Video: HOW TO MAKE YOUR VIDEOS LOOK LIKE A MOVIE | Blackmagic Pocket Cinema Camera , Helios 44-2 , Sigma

And I could just tell you exactly we used a Nanolight Forza 300 as our main key light, but we use it a lot, you know,
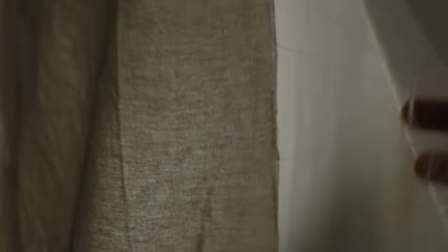3:26 very different. like if you guys check out this um clip right here um we did like a book light so we took you know you know muslin fabric
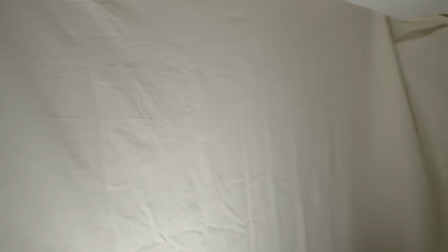3:34 sheets the unbleached um we just put it you know across the wall on wall and then we put a quarter grid um you know behind
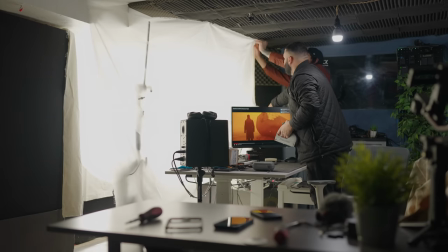3:43 it well in front of it that way it can act you know as a bounce back so you get the warm look from the muslin sheet bouncing into
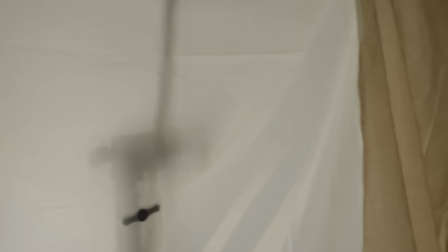3:51 the quarter grid and the color that came up was so
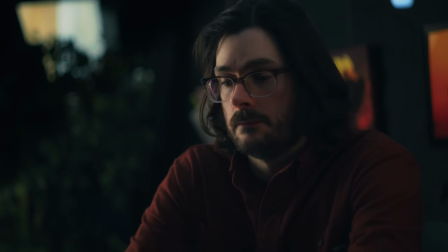3:55 so awesome i mean check out this clip man i mean this was so awesome and we only used only the forza that's pretty much it in that um scenario like as the main key light for that whole um section but then we
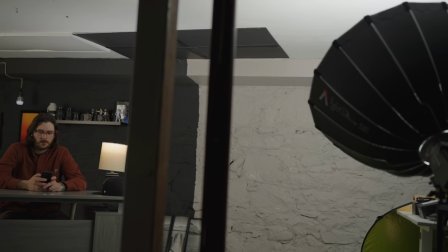4:10 used the aperture amaran and we just used like a bounce back and we had it I think it was like 50 percent the nanolite we actually had it at 60 percent I
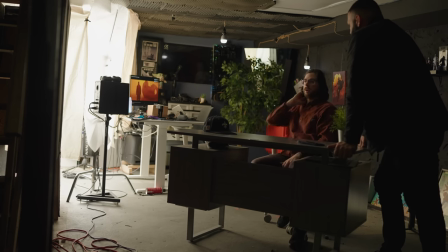4:25 mean you guys know 300 watts is very potent and I'm in a very small studio and it I think the results you know speaks for itself you guys can check out you know this clip looks super awesome I think the color rendition it gives you that nice soft filmic type of vibe by the way we use the black magic pocket cinema camera 6k you guys know that is my favorite camera to do these videos and we use the um sigma 18 to 35 lens being that you know we just needed the room you know wide angle and um i don't remember exactly what focal length we used
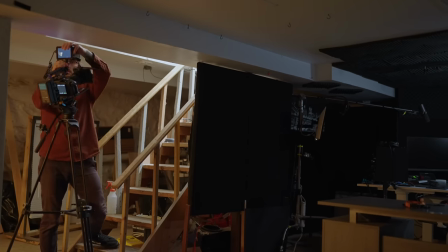5:06 he was um otto was the one filming everything and um so we were just taking you know turns i wanted to see how this you know the look
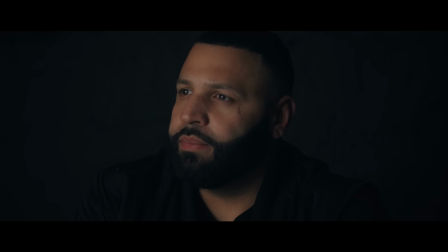5:14 will look with his skin tones my skin tones and honestly i think both results came out pretty awesome and you know especially right now going
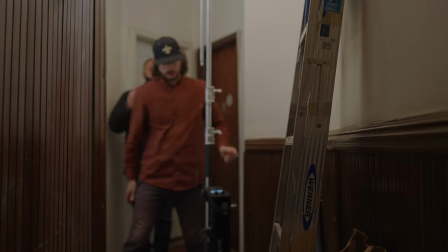5:22 to this one through the stairs because you guys can check it out right here we were just setting up one nanolite in the hallway and
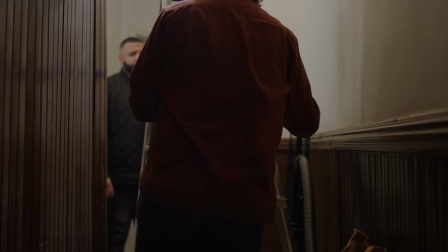5:30 um we you know we didn't put no only modifier we had was you know the spotlight thing pointed it you know in between the crack of the door
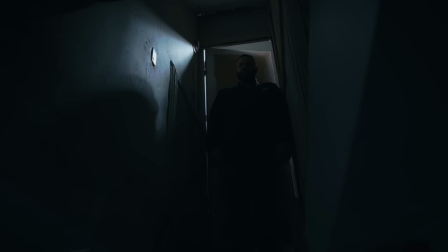5:37 as you guys can see right here on my right you see you know the bounce back comes back a little bit to my face from the wall being that the wall is white and i think it you know came pretty good i mean it's very it's a very low light scenario um by the way we shot everything in 3200 iso on the black magic which honestly i think it's a very clean um second place iso on
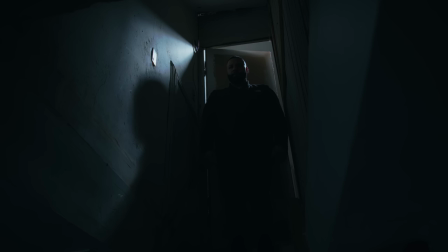5:59 this camera and um i mean check that out i mean i think it looks pretty good um some might say that it's underexposed but we was going for you know that type of move you know um we came in our heads like oh some horror type but i'm not gonna just say that because it's probably not but you know it was a cool vibe then we came up with this other shot right here and we just pretty much put a pelican
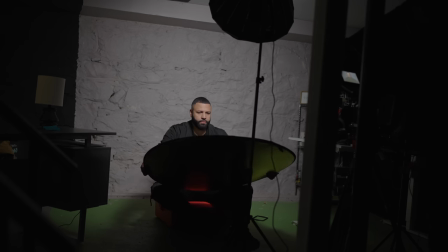6:23 case in the floor we just sat down and um we was kind of close to the wall so it wasn't you know no shadow that the field working i mean this is a very small room but um look how that looks i mean honestly i think and that was just a book like at this time we didn't we turned off the um amaran um the 100x we didn't use that one the bounce back we were just
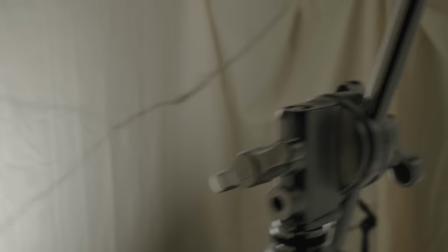6:45 pretty much using the booklet the one that i said with the muslin sheets and the quarter grid and we actually lowered the intensity on this one to about like
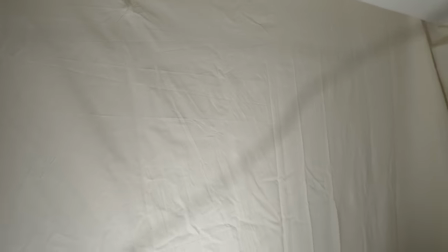6:52 around 40 ish percent and honestly the results came out pretty awesome i mean you guys can check you know him right here his skin tones everything looks super great um you know this section right here is me as well and
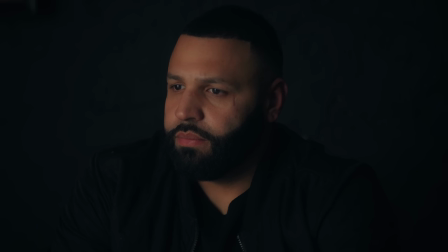7:07 um i think it was you know honestly i think that's what i'm saying this video is very um you know funny to me because it's true it's like we had an idea to how to like this stuff but we ended up doing it in a different way but we kind of liked it the way it turned out to be now and as opposed to the